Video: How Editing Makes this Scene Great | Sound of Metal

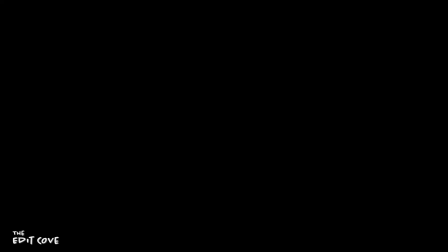(0:00)
Drumroll.
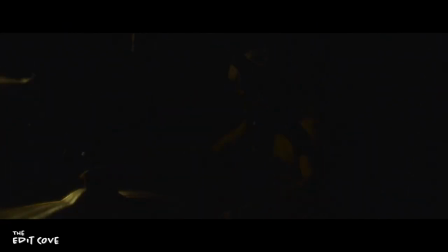(0:04) The Oscar goes to... The Sound of Metal.
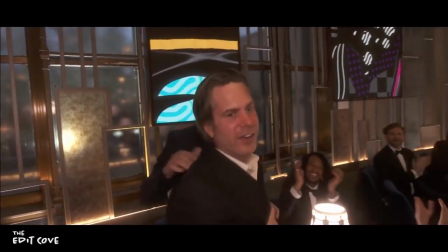(0:14)
The Sound of Metal has recently won Academy Awards for Best Editing and Best Sound, and it's absolutely well-deserved.
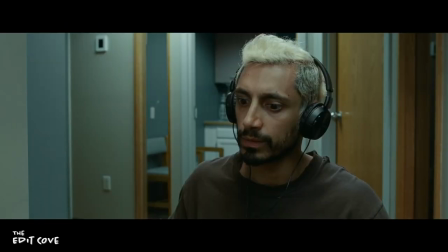(0:23)
I personally watched the film a few months back, and it has stuck with me since.
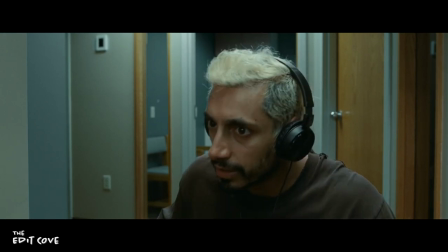(0:27)
And as someone who's already deaf in one year and frequently attends metal concerts,
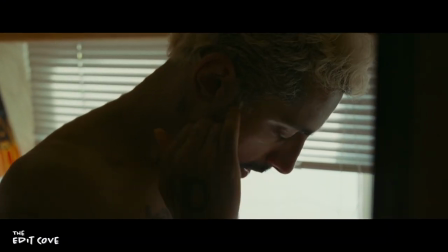(0:34)
It's central theme of hearing loss and how to cope with it hit me especially hard.
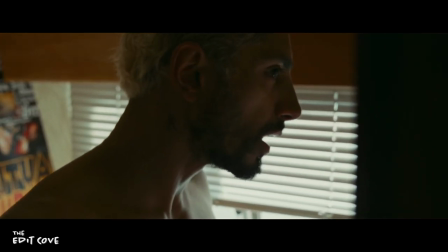(0:39)
It's quite unlike any film that I've ever personally seen in a sense that, well,
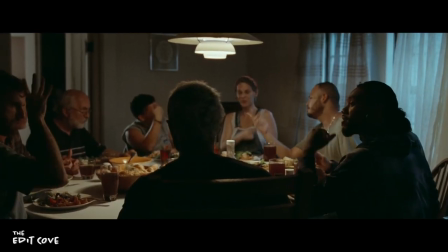(0:44)
it strips away one of the two senses required to fully experience a film. Sound.
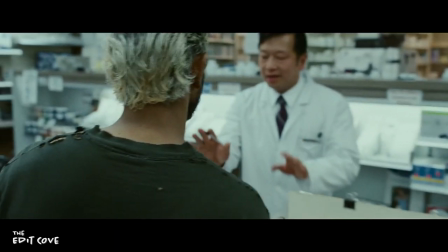(0:50)
Instead of clear, audible dialogue, we're often times forced to hear the world through the deteriorating ears of the main character, Ruben.
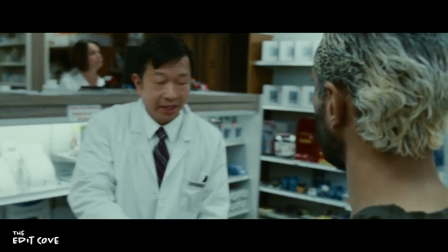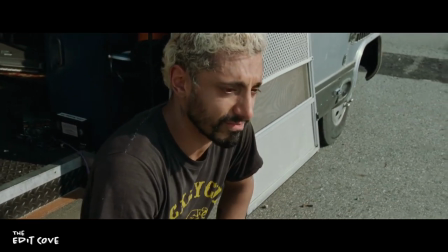(1:03)
The film is heartbreaking, and often times difficult to watch, not to mention frustrating to listen to.
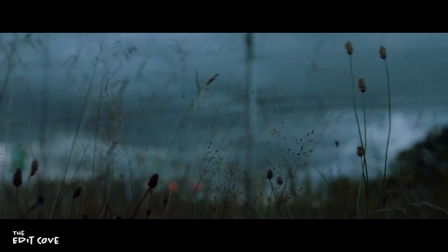(1:10)
It doesn't shy away from the horror and anger that accompanies hearing loss.
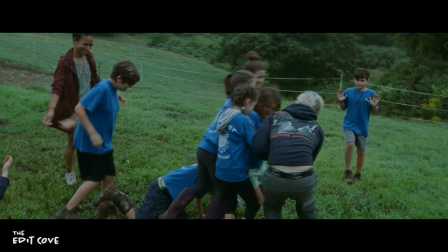(1:16)
But the film also inspires hope, as Rubin is constantly reminded that inner peace and sense of purpose are more important than his ability to hear.
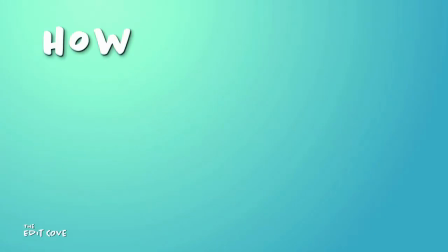(1:25)
Today on The Edit Cove, we return to how editing makes this scene great with a bang.
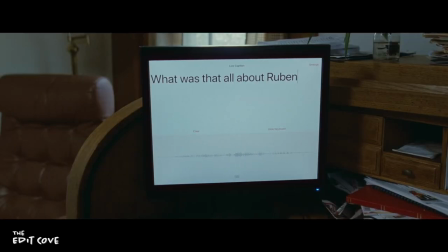(1:30)
First, I'd like to touch on editing from a character's point of view, and finally, I'll take a deep dive into my favorite scene of the film, which just so happens to be the final scene.
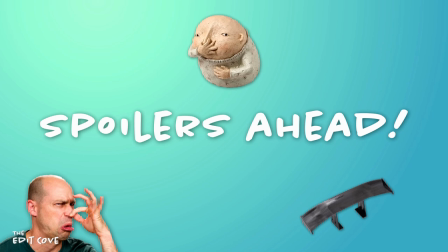(1:39)
And since I'll be jumping straight to the end, here's your obligatory spoiler alert notice.
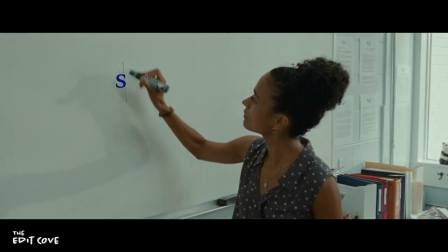(1:44)
And really quick, if you're interested in film theory, subscribe to the Edit Cove to never miss an opportunity to learn a thing or two about how the pros do what they do.
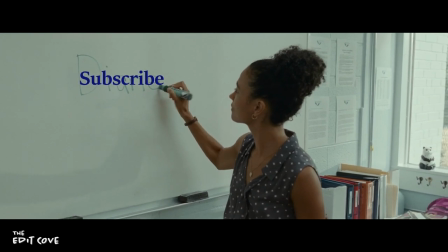(1:52)
Let's begin.
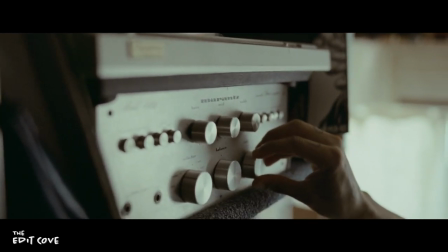(1:56)
The sound of metal is told from the point of view of Ruben, a metal drummer who loses his hearing.
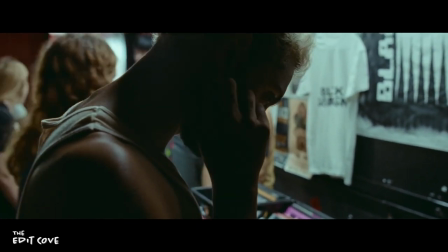(2:01)
The loss of hearing is central to the story that is being told, and alongside communicating that sensation,
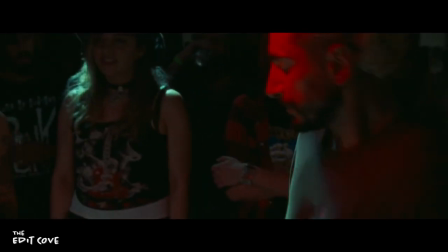(2:07)
Mr. Nielsen had to communicate the horror as well as the sense of hopelessness that Rubin initially feels to the audience.
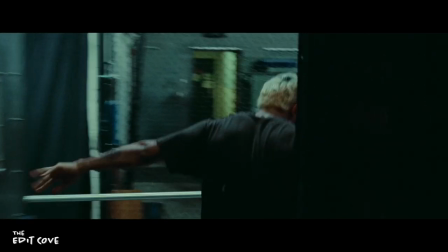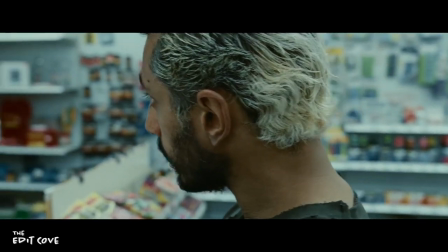(2:20)
This led to a unique challenge in film editing. When are we in his head? Hearing what Rubin is hearing.
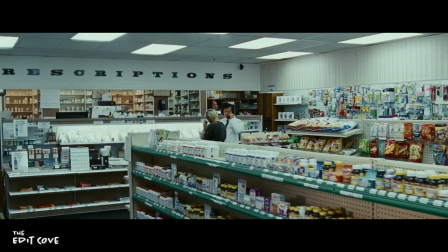(2:26)
And when are we out? This question seems to be a major driving force for determining how to build scenes following the first act. And here's what editor Mikkel E.G.
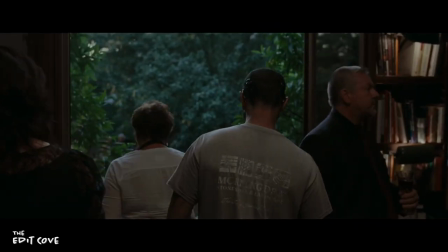(2:35)
Nielsen has to say about the intricacies of telling the story from Ruben's point of view and how the audience is meant to experience the world through Ruben's eyes. My job is to try to give you a sonic experience so I would think that you would only notice the sound and I'm very grateful that people also notice the editing then. It was about finding that balance between the internal and the external role of Ruben
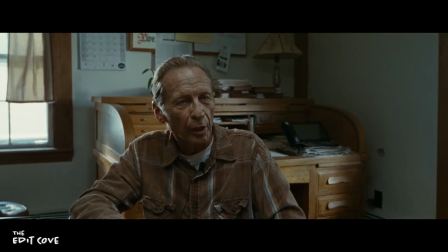(3:00)
and then peel off anything that goes against us being with Ruben,
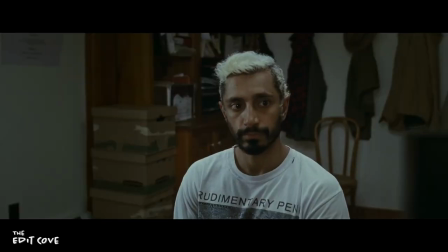(3:06)
meaning that we can never be ahead of Ruben. We have to stay with Ruben and know the same as Ruben.
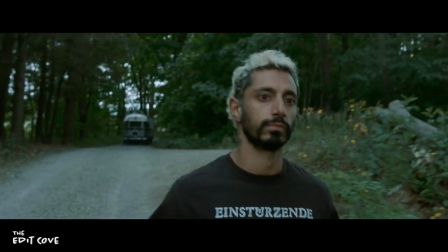(3:12)
Then we go on his journey and then to try to find that balance was just an incredible journey. Editor Mikkel E.G. Nielsen, in his interview with Steve Hallfish, says this.
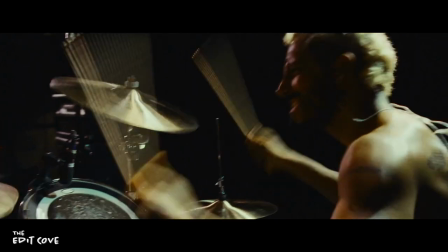(3:25)
For some people, the kind of music that we start the movie with is horrifying or way too aggressive.
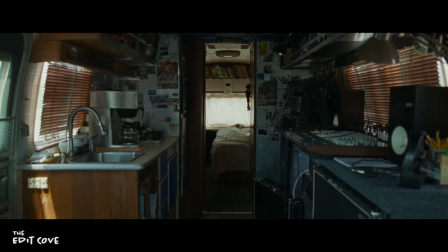(3:30)
It kind of gets you on the edge of your seat. Then, you go into this very silent opening of an airstream.
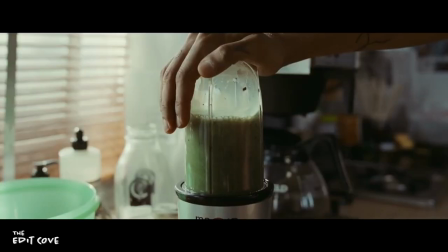(3:36)
Him sleeping, and he makes a smoothie, which is a loud noise.
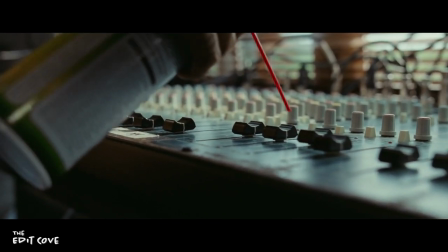(3:41)
And then you see him using compressed air to clean his mixer, and then he puts on a record.
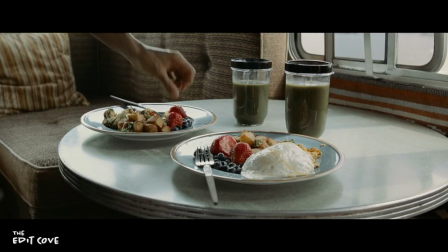(3:46)
So, you just awaken the senses by hearing those loud noises and quiet noises, but also visually with your eyes.
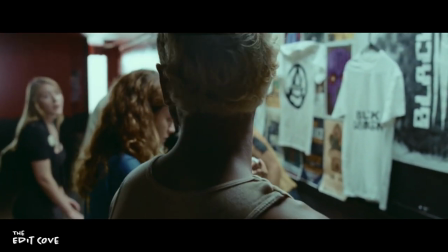(3:52)
And then, when we got to the point where he says, sound check, that's the last word before he loses his hearing.